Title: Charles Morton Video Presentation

Diawana's eventual downfall and subsequent suicide as a result of her mistreatment and isolation,
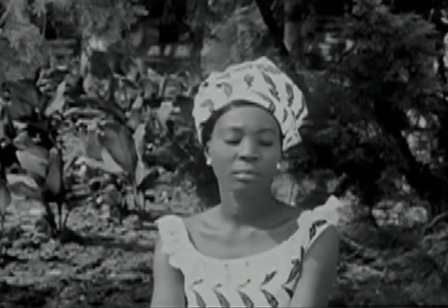contrasted with her normal happy life she lived in Dakar, ironizes the fantasy of life in France. Diawana's alienation is punctuated visually by the mask she gives her employees when she's hired. When she gives them the mask, the French couple are delighted. It is placed among other objects of African art, but when we see the mask in their apartment in France,
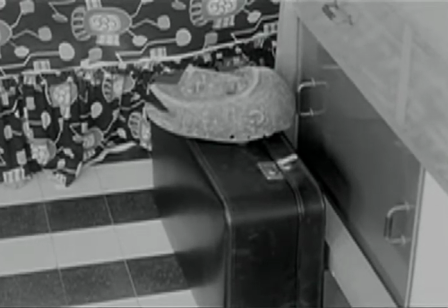it is isolated and out of context in the same way that Diawana is. Sembène's La Noirde works as an examination of different alienating forces within a post-colonial society, including race, culture, gender, and class. That being said, let's move on to the next film. The second film, Tougi Bouki, by Djibril Diop Mbeti, was released in 1973.
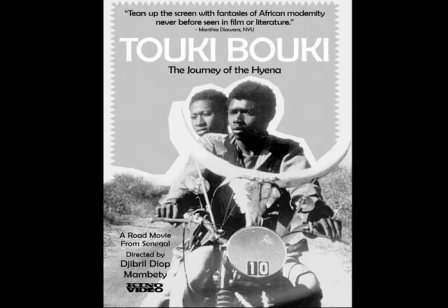Toogie Boogie is about two young lovers, Maury, a shepherd, and Anta, a university student. Maury and Anta want nothing more than to leave their home in Dakar and move to Paris. In Toogie Boogie, Mbeti explores the socio-cultural alienation of post-colonial African individuals and the urge to emigrate to Western societies.
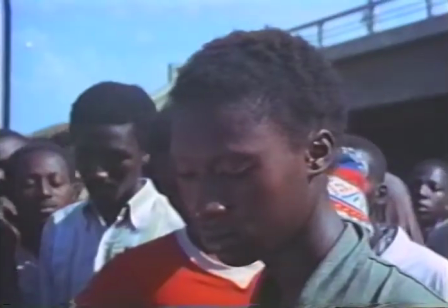Most of the film follows Anta and Maury as they attempt to make enough money to travel to Paris by various unlawful means.
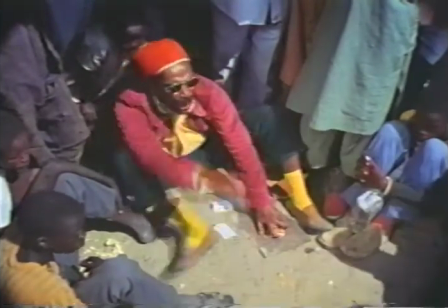Anta and Maury's dishonest attempts to make money and are presented comically and
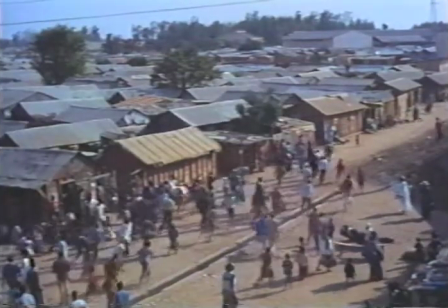at the same time disapprovingly like the archetypical trickster figure of the African oral tradition. Mbeti uses Maury and Anta to examine the ways that individuals of the post-colonial system are alienated within their own societies.
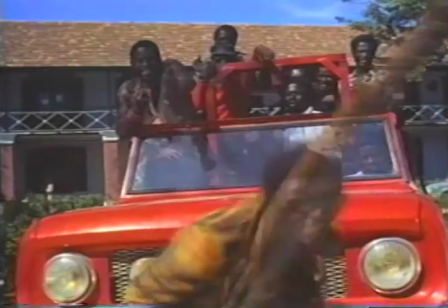One example is Maury's alienation as a result of class.
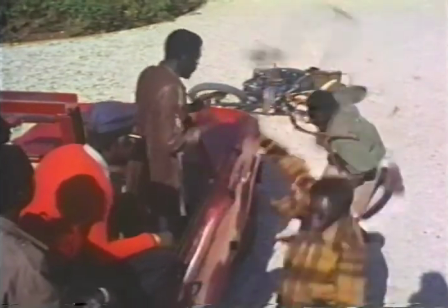This is exemplified in a scene where Maury is assaulted by a group of college students. Anta's alienation, however, is a result of her gender, underscoring the dynamics between sexes.
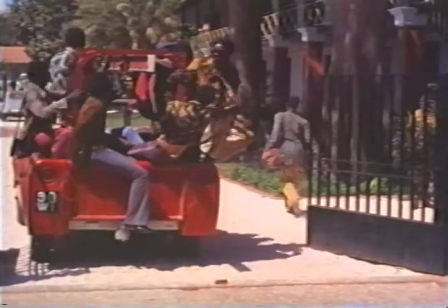One example of this is when she is harassed by the same group of university students. Anta's alienation as a result of her gender is highlighted visually by her attire.
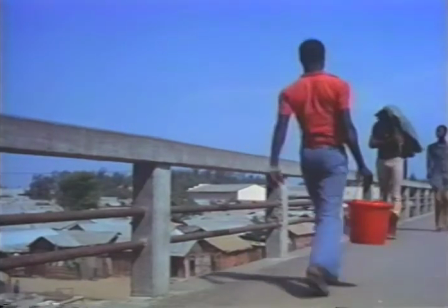Throughout most of the film, she is dressed in men's clothing, usually a button-up shirt and pants,
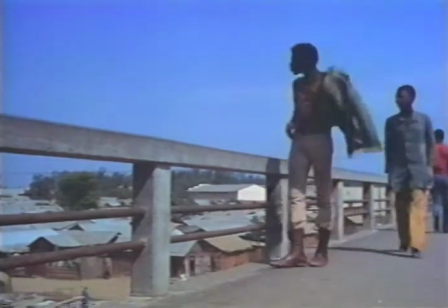in stark contrast to the traditional Senegalese female attire. But the greatest factor that concerned Maury and Anta's alienation does not come from an outside source,
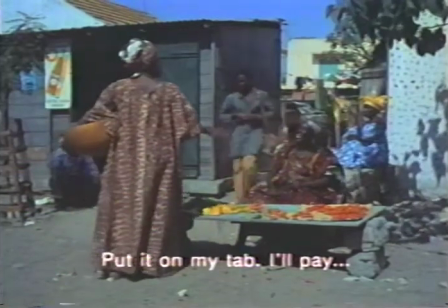but rather from the denial of their own culture and traditions.
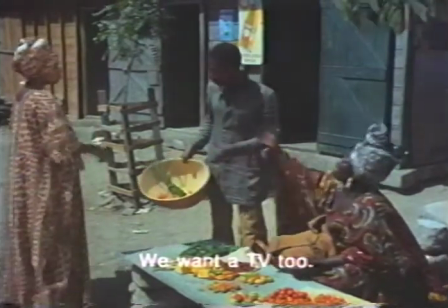Maury's desire for wealth causes him to act harshly towards his fellow citizens and is criticized by his elders for not respecting the African tradition.
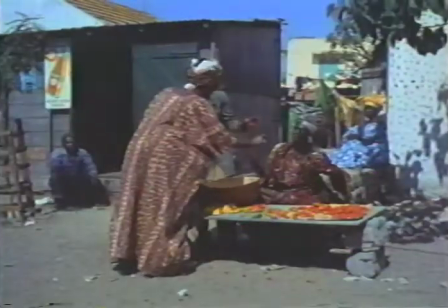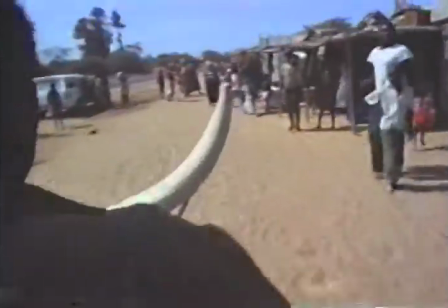Mbeti punctuates Maury's denial of African traditions visually with his motorcycle, which has an ox skull mounted on the handlebars. The relation is expressed overtly through the criticism of Maury's elders.
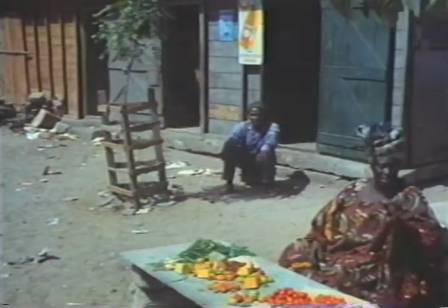These sequences examine the ways that Africans can alienate themselves by rejecting their own culture and traditions.
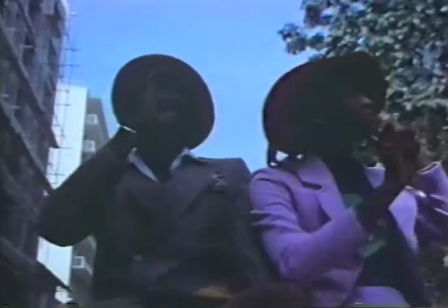Though reaching France is our protagonist's ultimate goal, and we never see them once they're there,
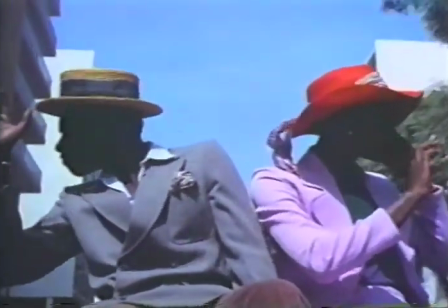Mbeti renounces their fantasy of life in Paris. On the boat headed for France, he presents a condescending conversation between white academics about African art.